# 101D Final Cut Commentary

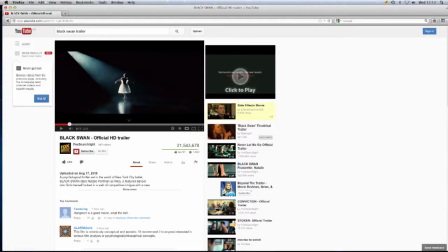In our research, we considered the aspects of the thriller genre. We used YouTube and personal DVDs to watch thriller films to give us a better understanding of their conventions.
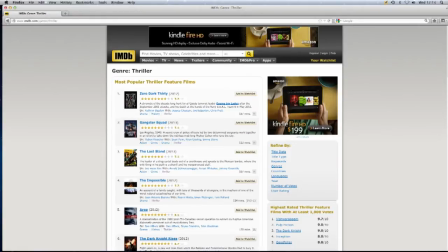We also studied opening title sequences in particular and searched for different thriller films to analyse. We used digital technology including internet search engines and film websites, IMDb, Art of the Title and Google.
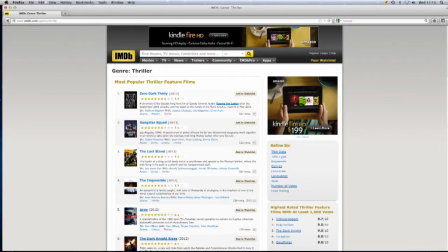These were useful, especially IMDb because it provided lots of relevant information which helped with our research.
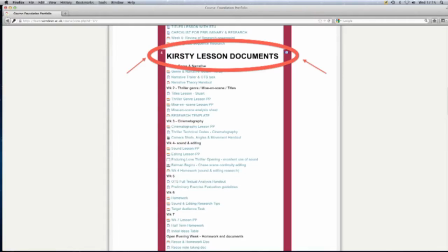Also, for our research, we used the college VLE. We used this to give us information provided by our teacher, such as links to helpful websites and the PowerPoint presentations that they had prepared.
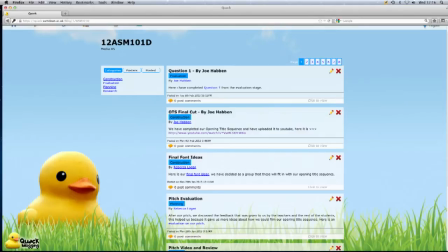We used the college's Quack blog to develop and document our own ideas and found it was an easy way to communicate with other members of the group outside of lesson. This was a very helpful way of expressing our ideas to the group. It is also very easy to use.
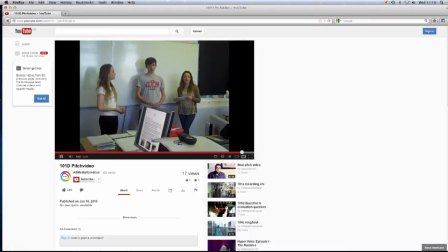When we pitched our ideas to the class, we recorded them using a flip cam and embedded the video on our blog as evidence and information in terms of the feedback given. We used a PowerPoint presentation to show the rest of the class because it was easy to illustrate with images and audio links to what we wanted to present.
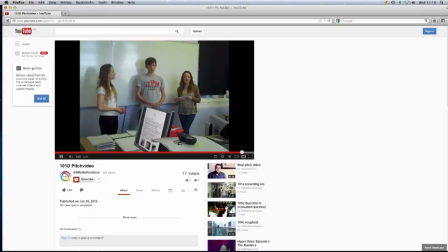It was good to use because it is also visual for the group instead of talking throughout. For both the prelim and our final piece, we used a Sony HC7 camera to record our footage.
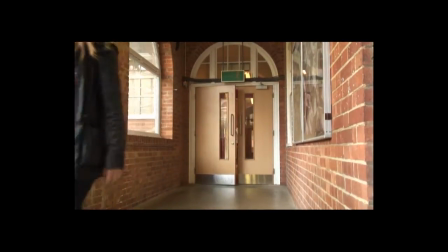On the camera, we could manually adjust the exposure, which corrected the brightness of the shot, and the white balance, which corrects the colour.
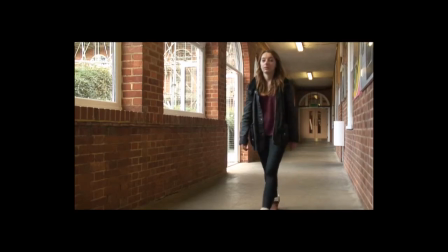We had to adjust these settings every time we moved to a different location.
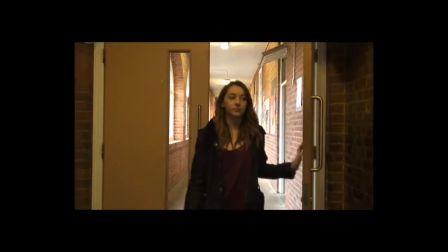We recorded all the non-diegetic sounds with the microphone which is built into the camera.
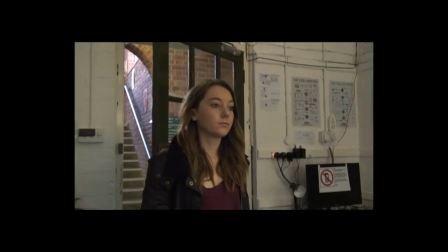Because there was no acted dialogue in our opening title sequence, we mainly recorded ambient sounds.
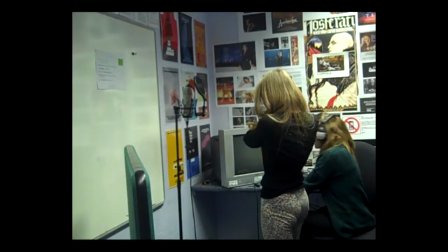We recorded a Foley scream when we were in the edit suite using a Marantz professional recording device.
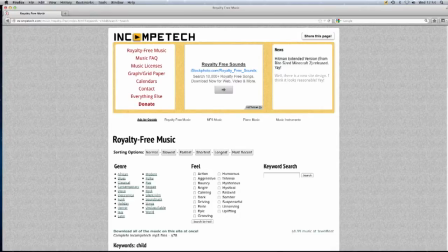We used 2 songs from the copyright-free music website in Computech and layered the tracks over each other to create the eerie sound we wanted.
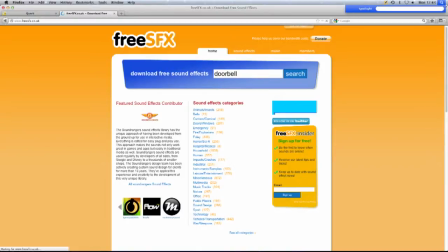We've edited in the sound of a doorbell ringing. We got this sound effect from freesfx.co.uk. We decided using a sound effect would be more effective than recording the sound of the actual doorbell on location as the sound effect. It would be more obvious and would have more of an impact.
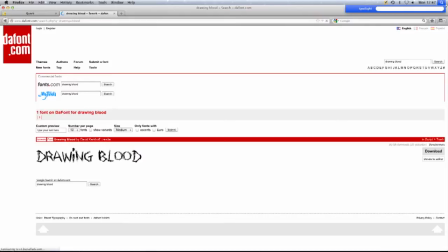For the font of our titles, we chose Daubed and Drawing Blood for the main title, both from the free font website, dafont.com. We chose these specifically because they had crazed a scratch look to them, which reflects the main theme of our film and is conventional of the thriller genre.
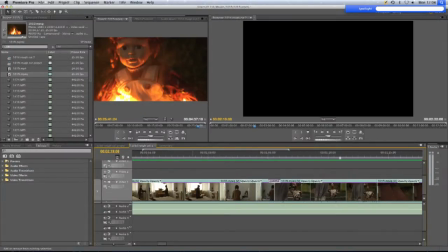For our opening title sequence, we imported our footage onto Adobe Premiere. On this program there are many varied effects, techniques and tools we could use to edit our piece together and add to create a tense atmosphere.
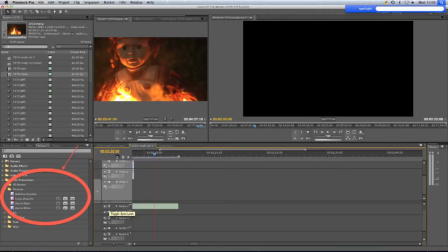We used the crossfade and dissolve visual effects in between most of our clips. This gave them flow and helped each scene blend into the next smoothly without spoiling the atmosphere.
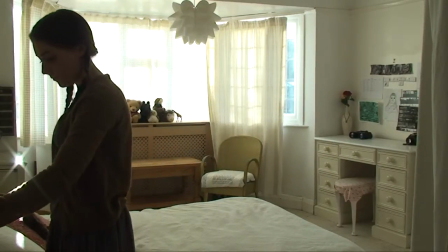Our main character is psychotic, mentally unstable and suffers from OCD.
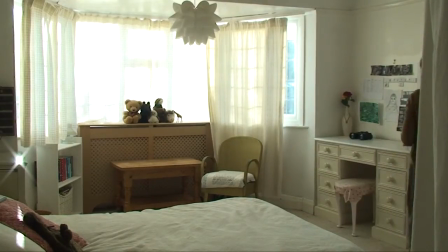To show these traits, we used a locked off shot of her pacing around her room doing unordinary things.
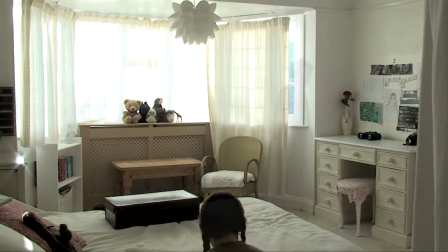We filmed this for around 5 to 10 minutes. Once we imported it into the editing suite, we lowered the opacity of all of the clips and layered them on top of each other.
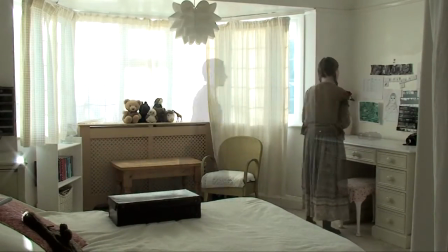After this, we increased the speed by 300%. We really liked this effect as it looked like the girl had been doing this over a long period of time.
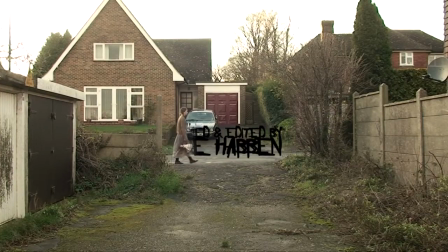When creating our titles, we used a lot of linear wipes. This helped prevent them from overpowering the actual footage and kept an even balance between the two.
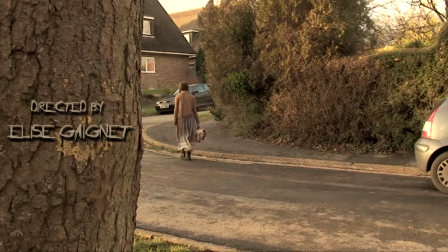In every shot we changed the colour of the font to suit the surroundings so it stood out.
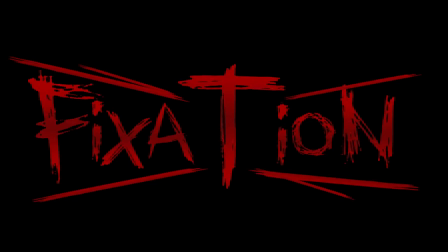When designing our titles, we decided to make our font very unneat and scribbled to show anger. This font also went along with the genre of our film. We made the final title red because that is our typical colour of a horror film. Cool.